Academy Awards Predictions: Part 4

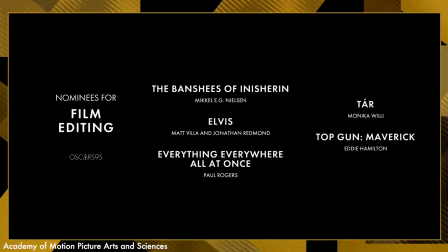Just one more week till the Oscars now. Jumping back in, let's start with Best Editing. Several of these nominees could win depending on what the Academy is looking for, but I mostly just want to talk about why I do not want it to be Elvis.
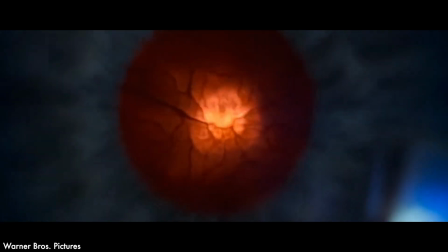I know many people seem to find its fast paced editing fun and amazing, but I have pretty much the opposite impression.
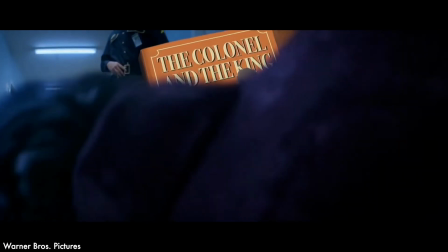This movie is just chaotic. Nothing is ever left to gel with the audience before a flashy effect cuts the scene away like a bunch of montages stitched together.
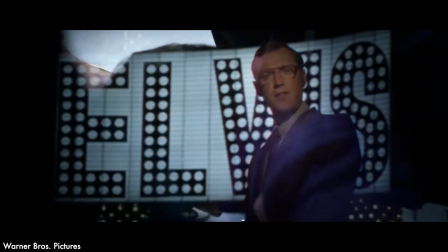It actually took me out of the movie, and I 100% think it does more harm than good. I realize this is part of Baz Luhrmann's style, but that does not make it good in my opinion.
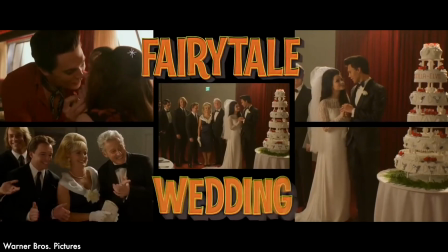Impressive effects and visuals do nothing for me if they overshadow the story.
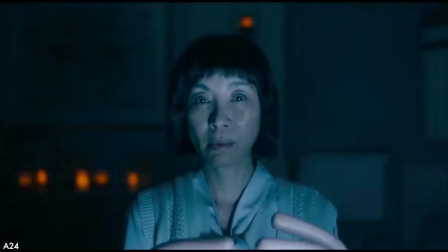For another quick spectacle-fueled example of editing, Everything Everywhere All at Once is similar to Elvis but does not let itself get caught up in its own hubris.
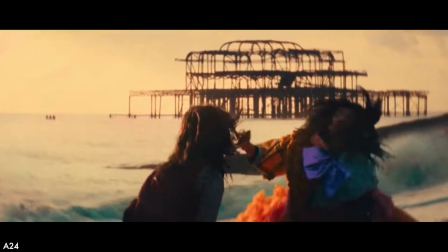This film's wacky use of fast cuts ties in well with the multiverse story to portray the themes to the viewer in an enjoyable
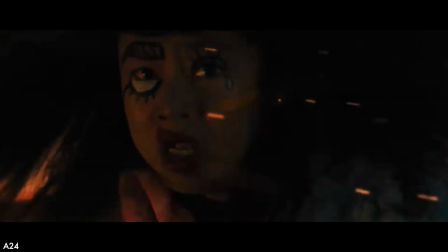but not distracting manner it gets my vote for the award easily best
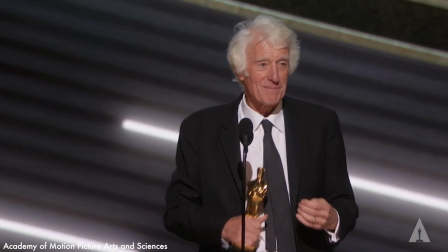cinematography is kind of a mixed bag this year i know roger deakins has won the last two of his 16 nominations but i really want
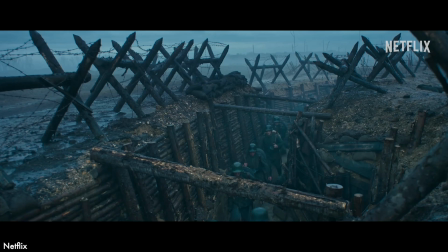to go with james friend here a few war films have won this award though not enough to properly call it a trend but all quiet on the western
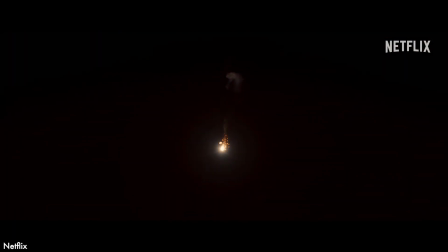front is truly a gorgeous film that would deserve the win cinematography is one of the genre's strengths and this film takes full advantage of it with beautiful
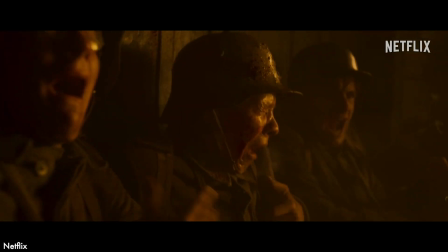snow landscapes and grizzly battlefields and frame shots of the characters that convey its more emotional moments it's
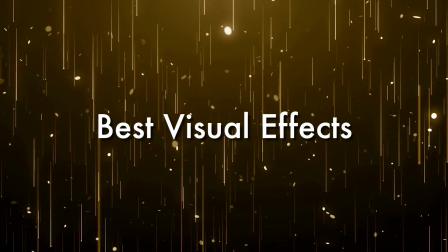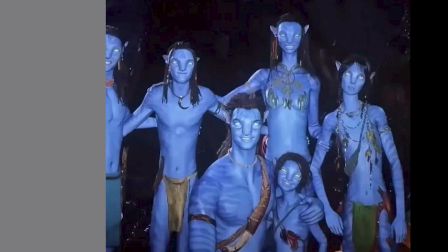Avatar the way of water best
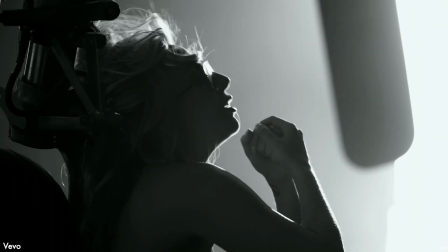original song has been a roller coaster for me as time has went on for most of the year I thought Lady Gaga had this for hold my hand which
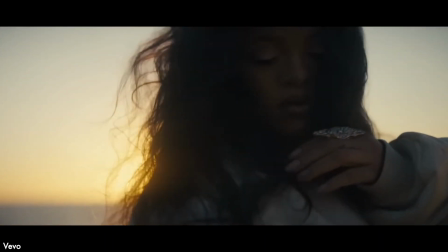is a banger of a song by the way and then Black Panther Wakanda forever came out with Rihanna's emotional tribute to Chadwick Boseman and
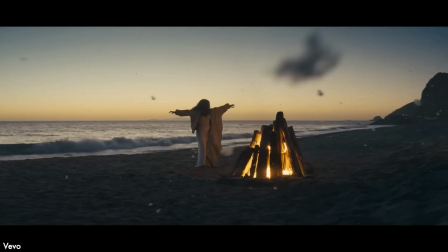lift me up and my thoughts changed a bit and then M.M.
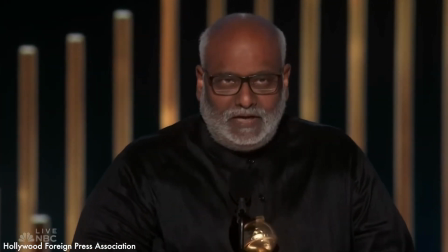Kiravani's Natu Natu started basically sweeping this category in awards season, and yeah, I've got to agree that Natu Natu deserves to win this Oscar.
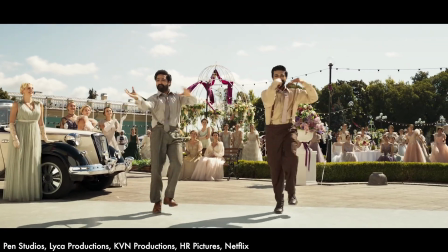Not only is it a great song, it is also actually incorporated into the film and not just restricted to the credits.
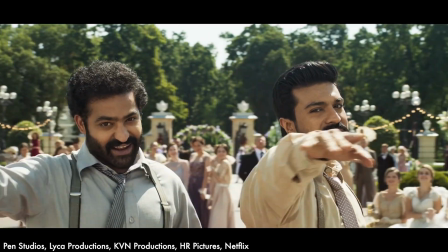RRR should have been nominated for Best International Feature and Best Picture, let's be real here, but hopefully it can clinch this award at least.
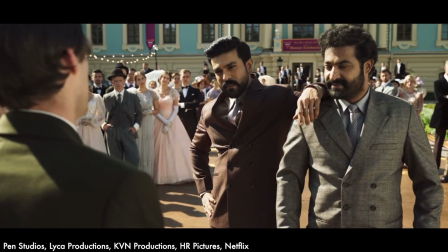Not salsa, not flamenco, my brother. Do you know? Natu?